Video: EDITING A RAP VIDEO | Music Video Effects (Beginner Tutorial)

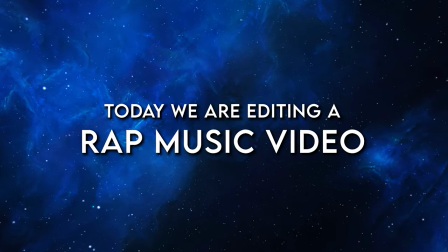Hey what's going on YouTube and welcome to the channel.
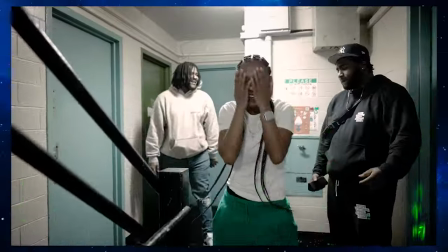My name is Jake Vener and today I am stoked because we are going to be taking a look at a rap music video.
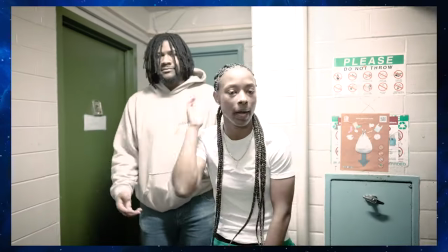We're going to be editing the music video pretty much from scratch and I'm going to be breaking down
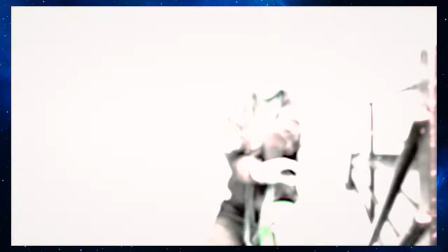some really cool tricks and tips that you can use on your own music video edits. I just want to give a quick shout out to everybody here who has participated in this community. We just passed 6,000 subscribers and I am stoked on that number but I know we got a long ways to go and a lot of work to do. everybody who's liked and commented and hit me up on instagram i really appreciate it recently i've been working on updating all the packs on
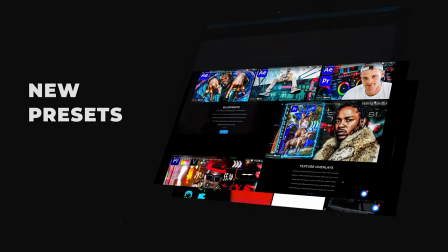my website which if you've bought the packs already you will have gotten an email message where you can download the updates for free if you buy anything off my website whether that's transitions overlays anything like that you get free updates for life anytime i update the pack you will get a link for a free update i've also been doing a ton of client work I've been editing a lot of music videos probably more so recently than any other point in my life and today I'm actually gonna be showing you guys one of these edits for an artist named slay I'll leave her links down below if you're excited about learning how to make your own music videos slap in a shorter amount of time hit the like button down below and let's
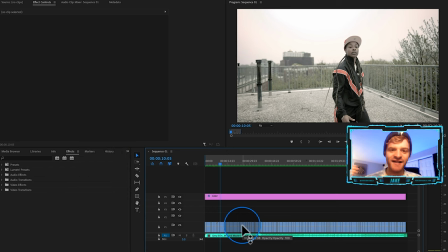get into the video this music video is mostly just one takes there's not a lot of b-roll now there's no effects there's no transitions on this edit yet so that's what we're gonna be focused on today let's get a taste for what this music video is looking like and sounding like i'm the
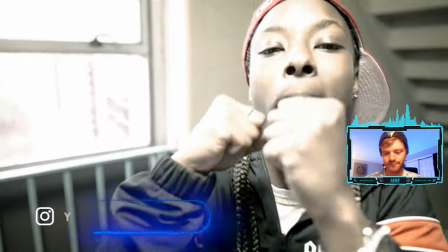i just got it like that being strong was my only choice i had to fight back yeah already we staying full attack that's a fact shaking
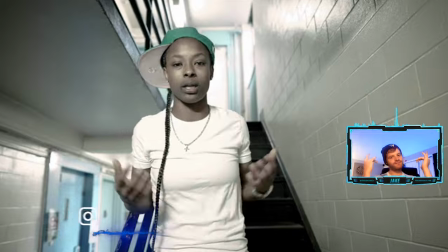the kahini stab you in the back that's your whack you don't fuck with me because i got them racks yeah you fit a great brim i could
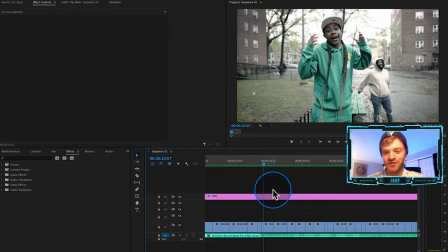never cap the first thing i'm going to do is just add some motion to these kind of static shots so in this shot right here the
artist isn't really moving and the camera isn't really moving either so it's just a very flat still shot so in order to add a little motion to this what we can do is either click on the clip come up here to motion and keyframe the scale and position but personally i like using
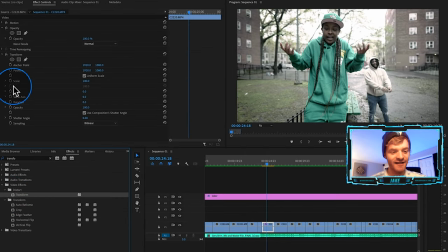transform if you've been watching the channel you know why it's because i like the fact that it has some camera blur that you can add on to make it look a little more realistic so for this shot let's zoom out so we're gonna make a scale keyframe i'm gonna drag that to the
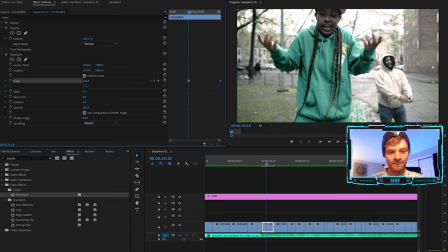end at 100 and then we're gonna scale in here let's go to like 140 and then we're also gonna make a position keyframe drag that to the end and then
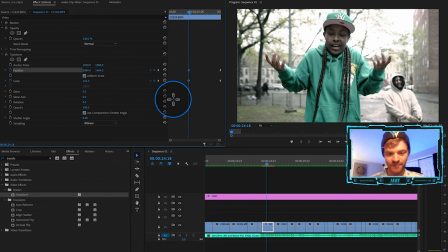drag drag it up so we're zooming out from this point right here back to the original so it's going to zoom out slowly
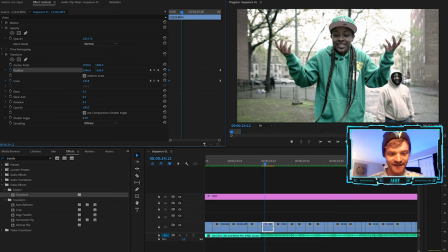like that just adds a little more motion into the edit and then we can also just turn up the shutter angle which just gives it a little bit
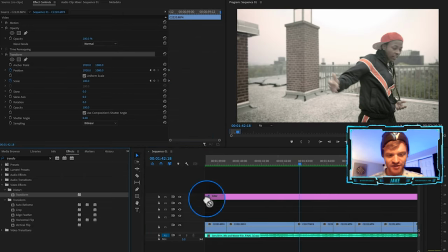of camera blur on the edges let's just add some motion so let's drag a little transform onto this let's do it from scratch let's hit
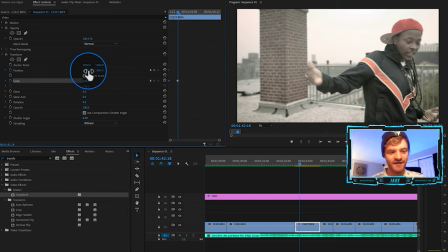a keyframe at position and scale here at the beginning let's zoom it in move the position point over and that's gonna automatically create these two
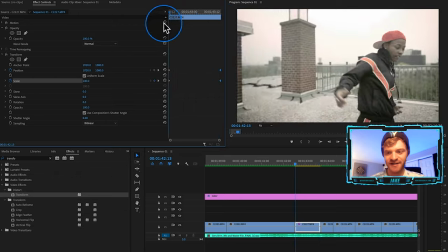keyframes move it over so now we're zooming in with this clip right here right so it looks pretty nice this clip right here is actually only a few
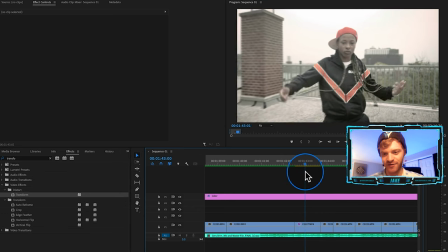seconds but this subtle zoom still makes the shot look way more dynamic I think what I'm gonna do is just turn the
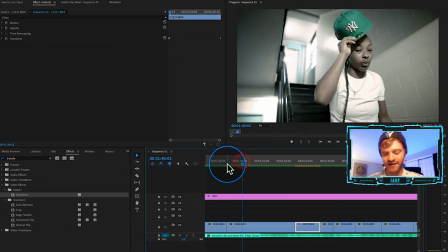motion blur down just a hair and then now when we play this back it'll look pretty smooth the
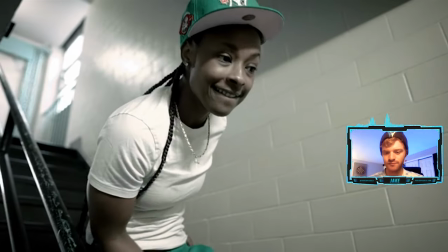next part of this process is gonna be adding in some matte transition
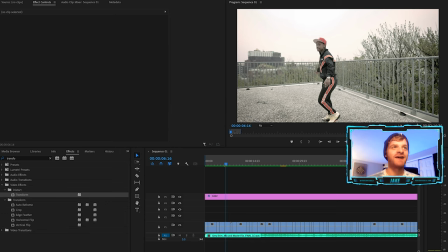so adobe premiere pro has some pretty basic standard transitions built into the software when you start using and experimenting with other transitions like matte
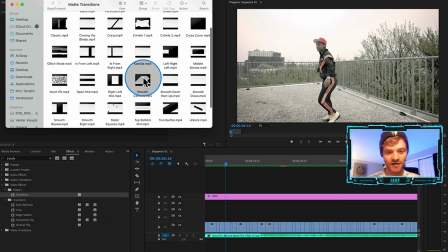transitions you can get more creative looks so i actually have a pack of matte transitions on my website these just make the transition process go a lot quicker so
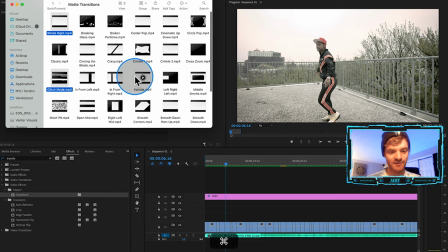let's just take a few of these for example let's take the glitch one let's take the blinds right we can take the smooth down i'm just gonna click and
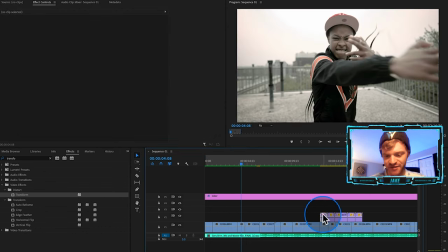drag those in to my timeline so what we're gonna do is just take any of these transitions we can use this blinds right for
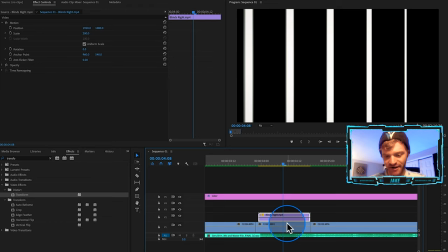now and we're going to drag it over on top of our clip right here now what i'm going to do is drag it to video layer three
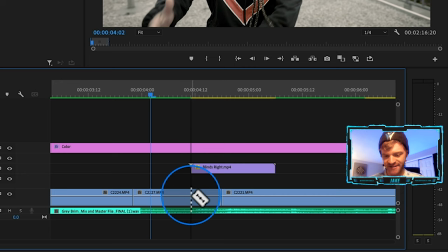i'm going to take this first clip i'm going to cut it where it lines up with this transition i'm going to drag it up to video